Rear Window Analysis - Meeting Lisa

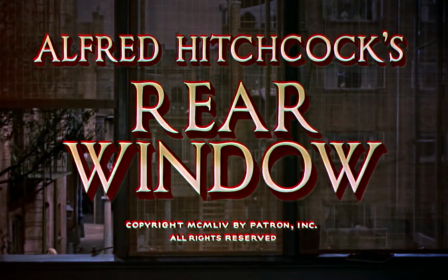In this video, I'll be analysing the scene from Rear Window where we're first introduced to Lisa Fremont. Now, even though this is the first scene where we actually see her, we actually know a little bit about her already.
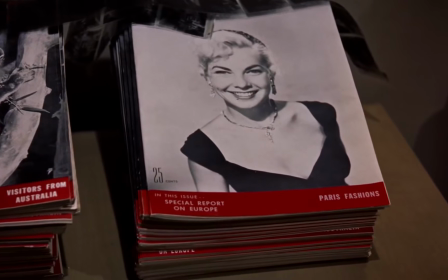So we know that she's someone sophisticated and fashionable, and also that she's very important to Jeffries.
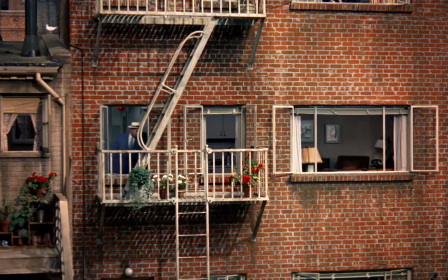However, we also hear through the phone conversation with his editor that Jeffries has some reservations about marriage.
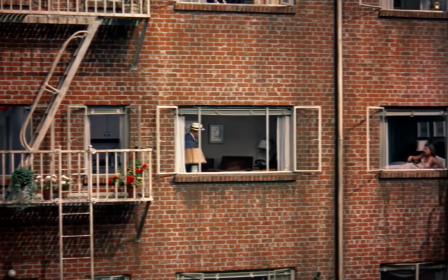I'm going to do something drastic. Like what? Like what? I'm going to get married.
And we get an even clearer sense of this conflict when Jeffries speaks to his nurse.
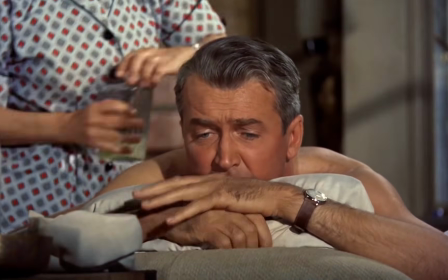She's too perfect. She's too talented. She's too beautiful. She's too sophisticated.
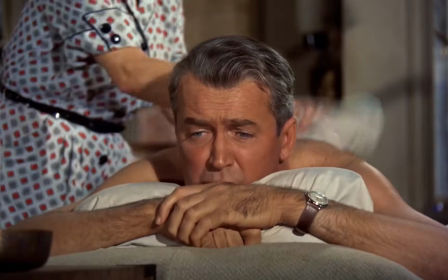Can you imagine her traveling around the world with a camera bum who never has more than a week's salary in the bank if she was only ordinary?
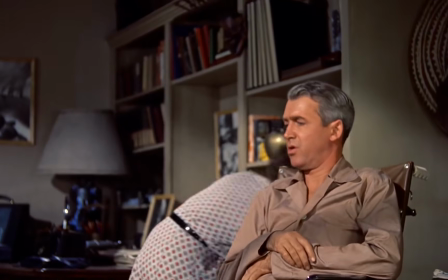So the honest thing for me to do is just call the whole thing off. Let her find somebody else.
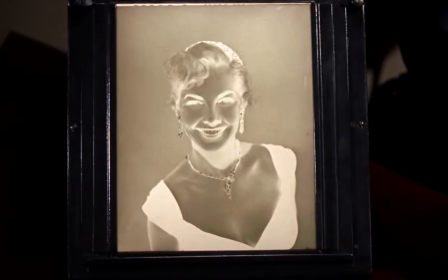So the audience has all this understanding before they actually lay eyes on Lisa.
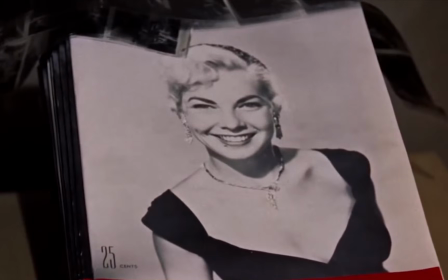So let's now watch the first scene that she's actually in and think about how her character's established and also how the relationship between these two characters is established.
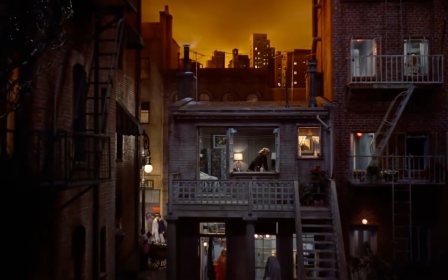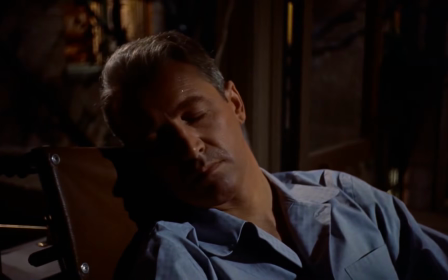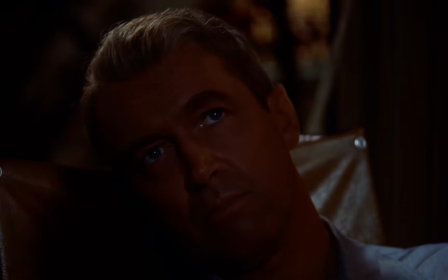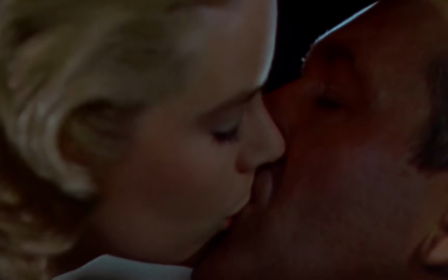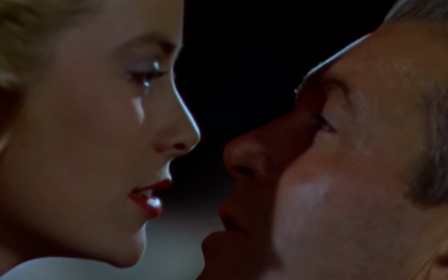How's your leg? It hurts a little. And your stomach?
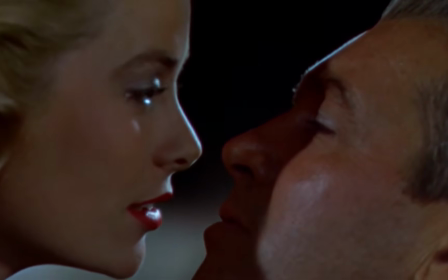Empty as a football.
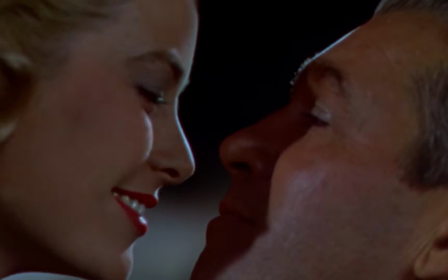And your love life? Not too active. Anything else bothering you?
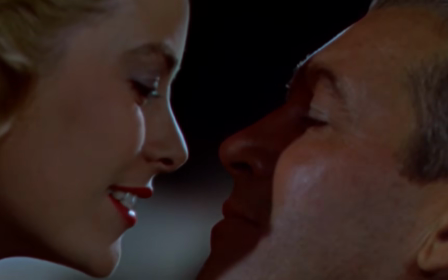Mm-hmm. Who are you?
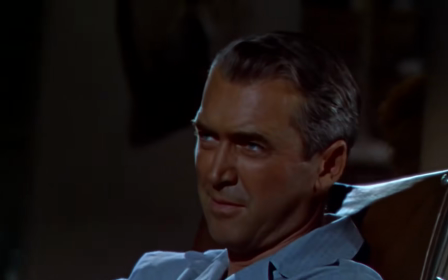Reading from top to bottom. Lisa.
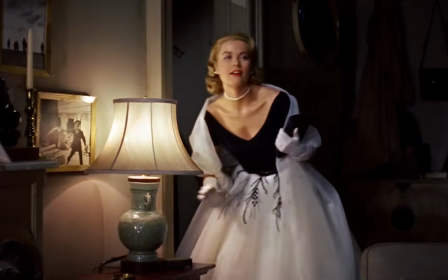Carol.
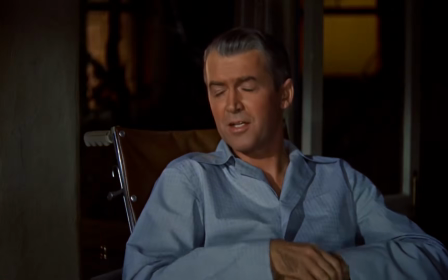Fremont. Is this the Lisa Fremont who never wears the same dress twice?
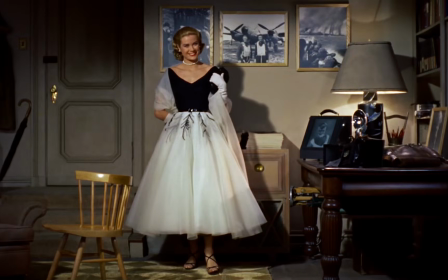Only because it's expected of her.
Okay, that's enough of the scene.
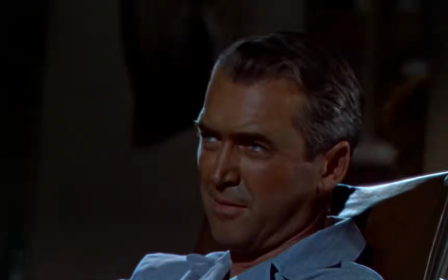Let's rewind now and go through it shot by shot to perform a closer analysis.
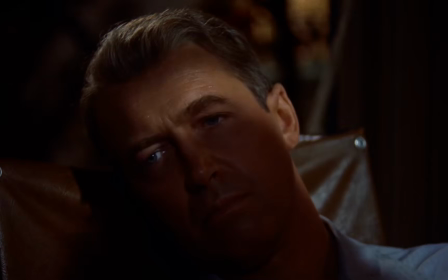Surprisingly, the first shot uses a classic lighting convention of the horror genre as a shadow slowly moves across Jeffries' face.
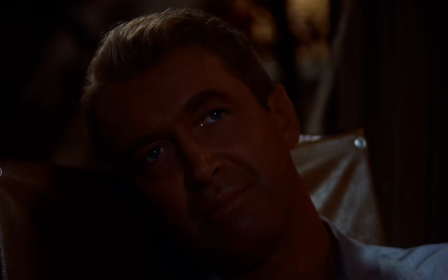This creates a false impression of what is to come, and we quickly learn that instead of a killer, it's a beautiful woman.
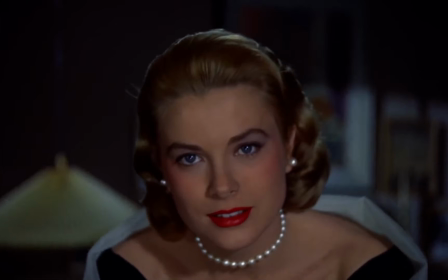Perhaps though, for Jeffries, that's just as terrifying. Lisa moves into a close-up, looking almost directly into the camera.
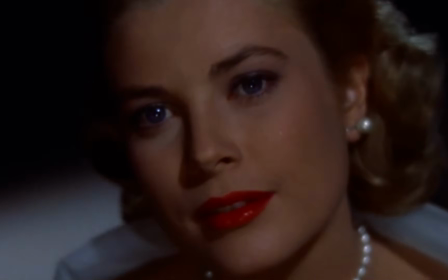We have a point of view shot, so we're seeing things from Jeffries' perspective. This relates to a key theme of the film, voyeurism. It gives the illusion that this woman is gracefully descending down towards us. It may excite the audience and further engage them with these events.
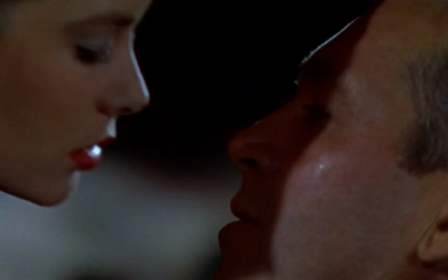Through the production element of editing, the next shot is presented in slow motion as they kiss.
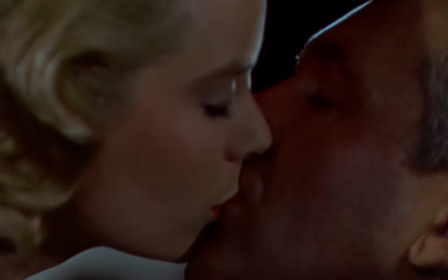This is a classic convention of the romance genre. The camera's very close up.
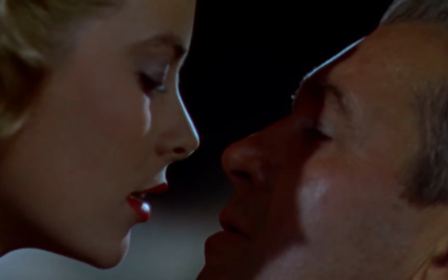This is a tight two-shot, and all noises from outside of the apartment, the traffic noise, the music, has been cut out, drawing us into the intimacy of this moment.
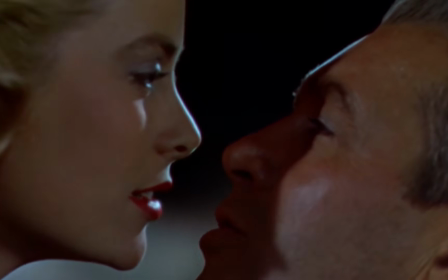How's your leg? It hurts a little. And your stomach?
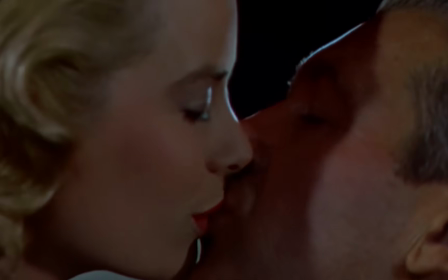Empty as a football. And your love life?
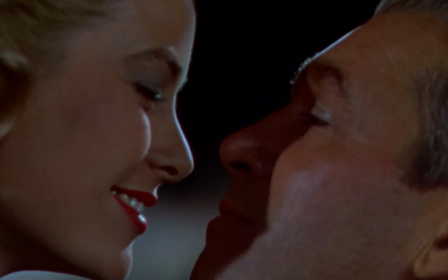Not too active.
The actress Grace Kelly speaks in a husky whisper to maintain the romantic nature of this situation. But the spell is broken when Jeffries makes a joke.
Anything else bothering you?
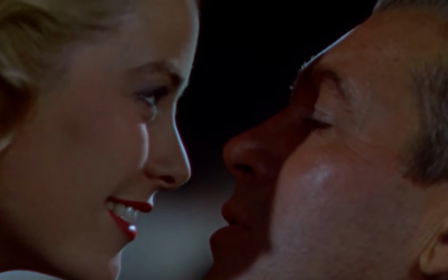Mm-hmm. Who are you?
This quickly establishes the characters of Lisa and Jeffries. She's putting effort into their relationship, but he's pulling away. An important subplot and conflict is set up.
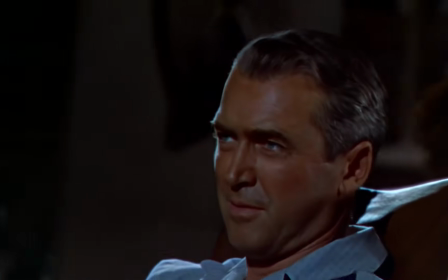Conveying this change of tone, the camera pulls back to a mid-shot, reflecting the emotional distance between the characters.
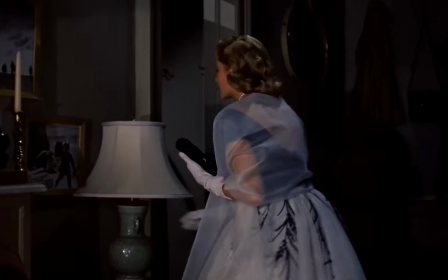The camera pans around the room to follow Lisa as she turns on the lights. She's lit by soft side lighting.
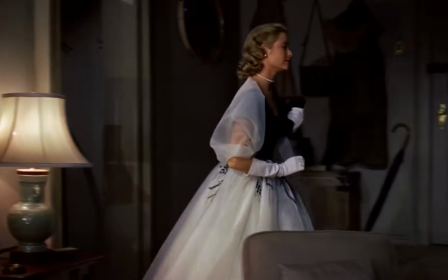Her costume and posture present her as a wealthy, glamorous socialite.
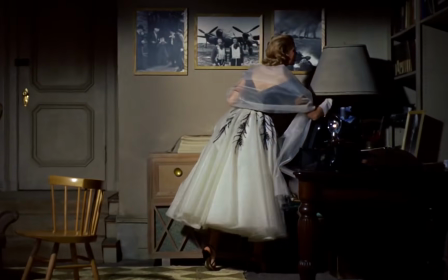This shot selection and mise-en-scène gives the audience a chance to appraise her and see how she matches what Jeffries previously said about her.
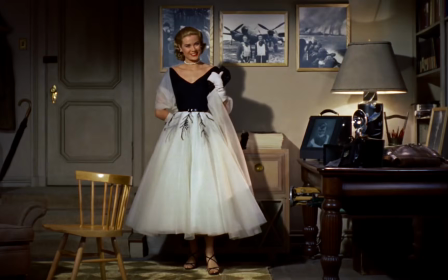Is this the Lisa Fremont who never wears the same dress twice?
And finally, we see her whole body in a long shot from Jeffries' point of view. She looks out of place and slightly awkward from this distance, as she contrasts with the apartment around her. This is further enhanced by having her completely in the center of the frame, and she's objectified by this distanced view of her.
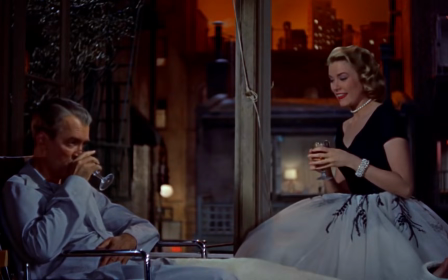This scene is very important as it introduces two main characters and the relationship between them. It establishes the conflict between them as Lisa is working for their relationship, but Jeffries is pulling back.
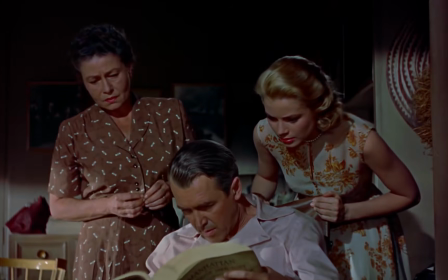Jeffries believes that Lisa is too sophisticated and can't keep up with his adventurous lifestyle.
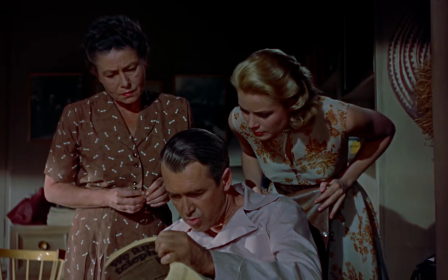And this becomes a key subplot that interrelates with the main storyline and
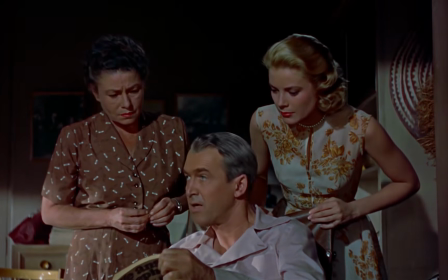drives the narrative forward and helps us reach the climax and resolution.
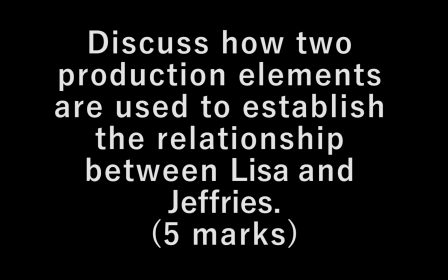So as you think through this scene a little bit more, you could try to answer this question. Discuss how two production elements are used to establish the relationship between Lisa and Jeffries. Hopefully watching this video will help you to answer that question very effectively. Good luck!